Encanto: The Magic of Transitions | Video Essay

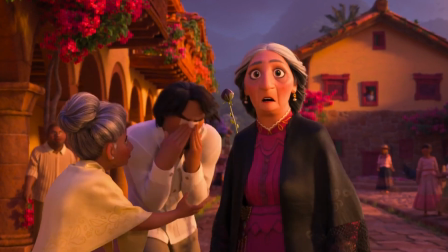4:07 They stitch the film together, dictate pacing, and can even enhance the art direction, themes, and story.
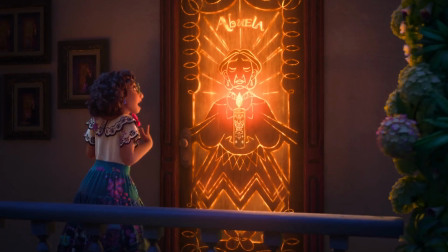4:14 Doors, and what lies beyond them, are a powerful motif in Encanto,
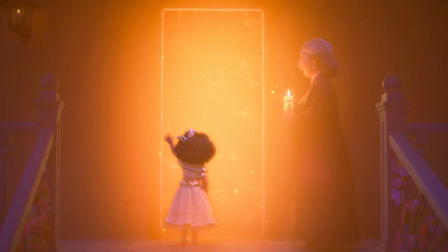4:18 enabling the filmmakers to play with wipes, flashes, and various camera moves to show contrast and progression.
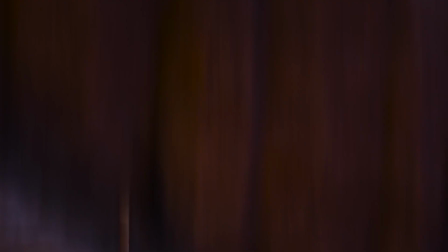4:24 The wipes as Mirabel climbs the stairs emphasize the struggle and immensity of her journey,
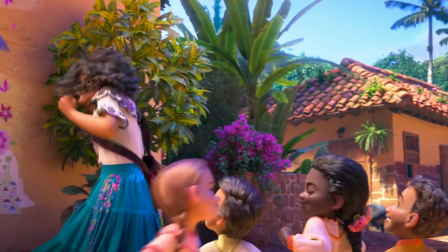4:29 and this crash zoom out to Dolores underpins her power of extreme hearing. With 12 characters to introduce, Encanto sometimes has to show and tell,
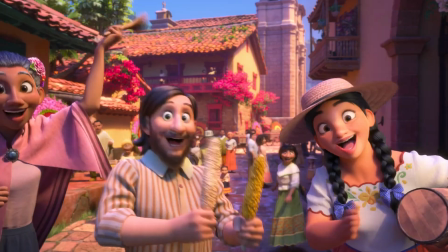4:37 and the transitions, alongside the music numbers, help to get that information across in an interesting way.
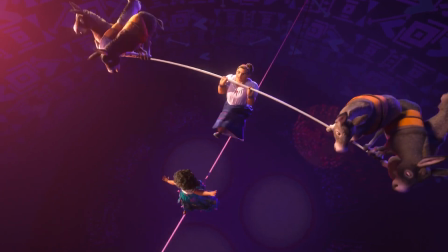4:42 Similarly, the crash zooms and whip pans of Louise's number, Surface Pressure, heighten the intensity and frenetic energy, placing the audience in her state of mind.
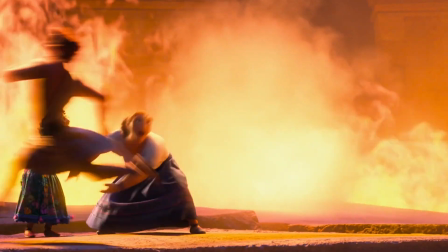4:51 This pacing works hand in hand with the rhythm and musicality of the film.
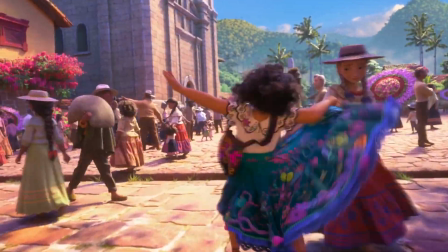4:58 Most of the transitions in Encanto are clustered in the music numbers, making the scenes more engaging.
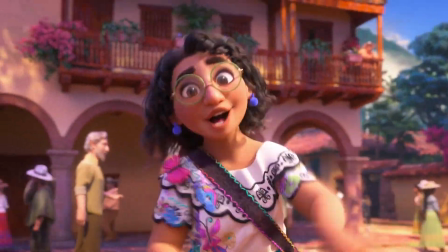5:03 We almost twirl with Mirabel as she spins her dress or fills the frame with her hair.
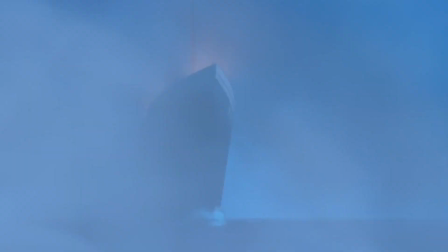5:07 We feel the pressure Louisa feels through flashes and smoke, drowning under the weight of apple carts and donkeys.
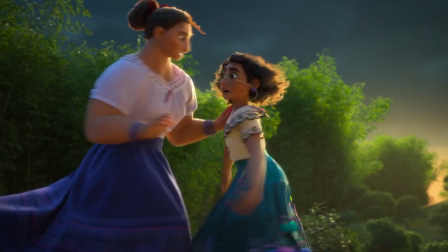5:17 Her fist fills the frame, and as viewers we are no longer passively watching, we are drawn in. We're disoriented in the tornado of dominoes.
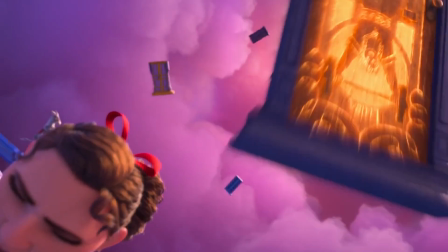5:24 We're involved. The shot composition, animation, and transitions all work together to sell the emotion of the music.
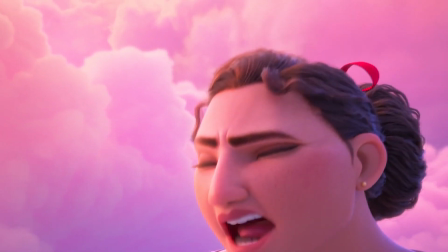5:31 It switches to crossfades and cloud wipes for the slow tempo bridge of the song, before ramping up again with more crash zooms for the final chorus.
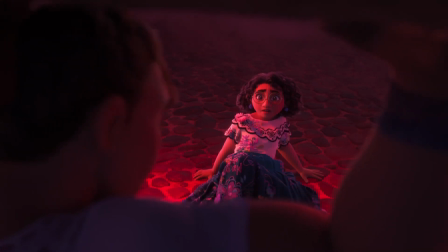5:38 Cuts would have been perfectly fine for all of these moments, but the transitions elevate it. Having said all of this, it is also key to not use transitions as a crutch.
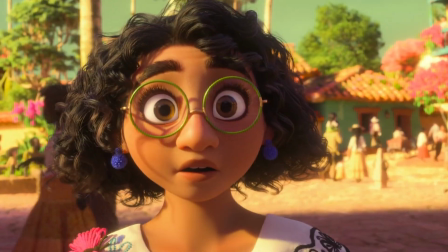5:46 In We Don't Talk About Bruno, the shots flow and twirl with the Madrigals, almost swaying with the beat as the setting blends and morphs into new locations.
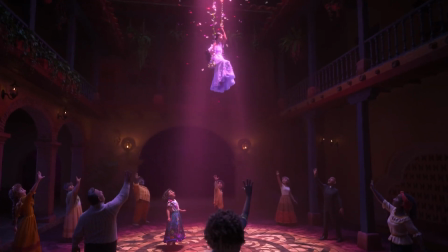5:54 Transitions and cuts are used sparingly. Take this shot here.
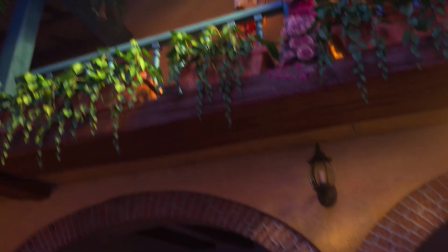5:58 The filmmakers could have simply cut from Dolores to Isabella, but a flowing pan down with the trailer flowers works much better, drawing the viewer's eye.
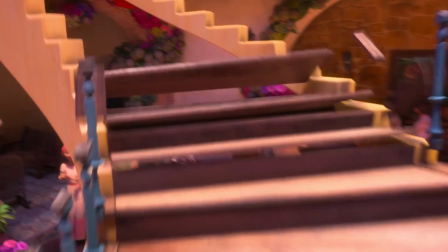6:05 3D animation allows camera moves that would be next to impossible in live action, and Encanto fully embraces this freedom.
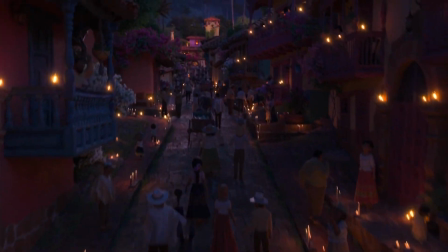6:13 Filmmaking is an act of collaboration, often with thousands of talented artists and coordinators working together.
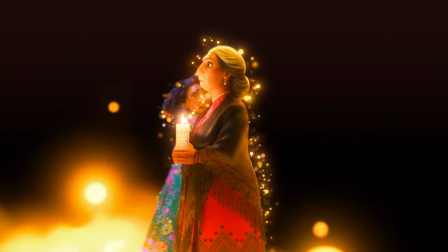6:19 When used wisely, transitions can help bring a sense of cohesion to a piece and weave disparate scenes together.
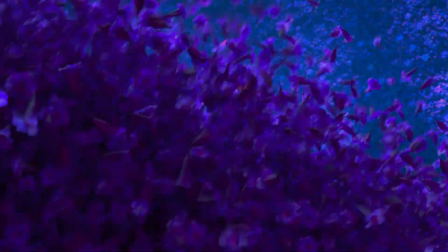6:25 They can portray a sense of speed or distance, movement and rhythm, show the passage of time, draw the audience into a character's frame of mind, or just look darn pretty.
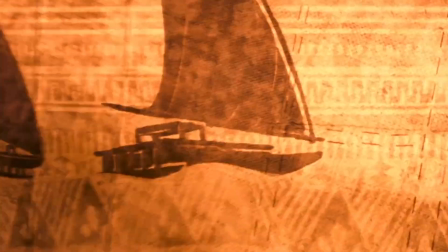6:33 The opportunities are truly endless, and it's great to see huge animation studios like Disney take more creative risks to push transitions even further.
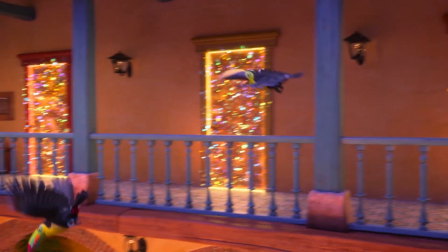6:41 Like everything else in art, how much you like the transitions in Encanto is a subjective question,
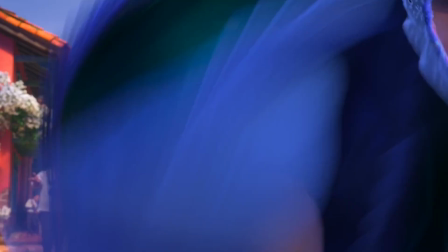6:46 but for me, they drew me into the life of the Madrigals, helped me feel the rhythm and flow of the songs,
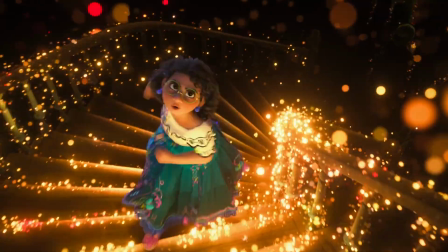6:51 and increased my enjoyment of the film on an aesthetic level. As you can probably tell, I was moved by this film, and I see this video as a kind of gratitude journal.
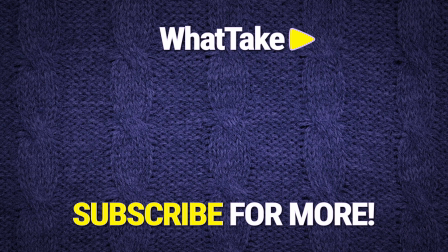6:59 If you enjoyed it, please consider subscribing. I'm planning to make a ton of videos on this channel over the year, and would love to reach more people and share my passions with them. Adios.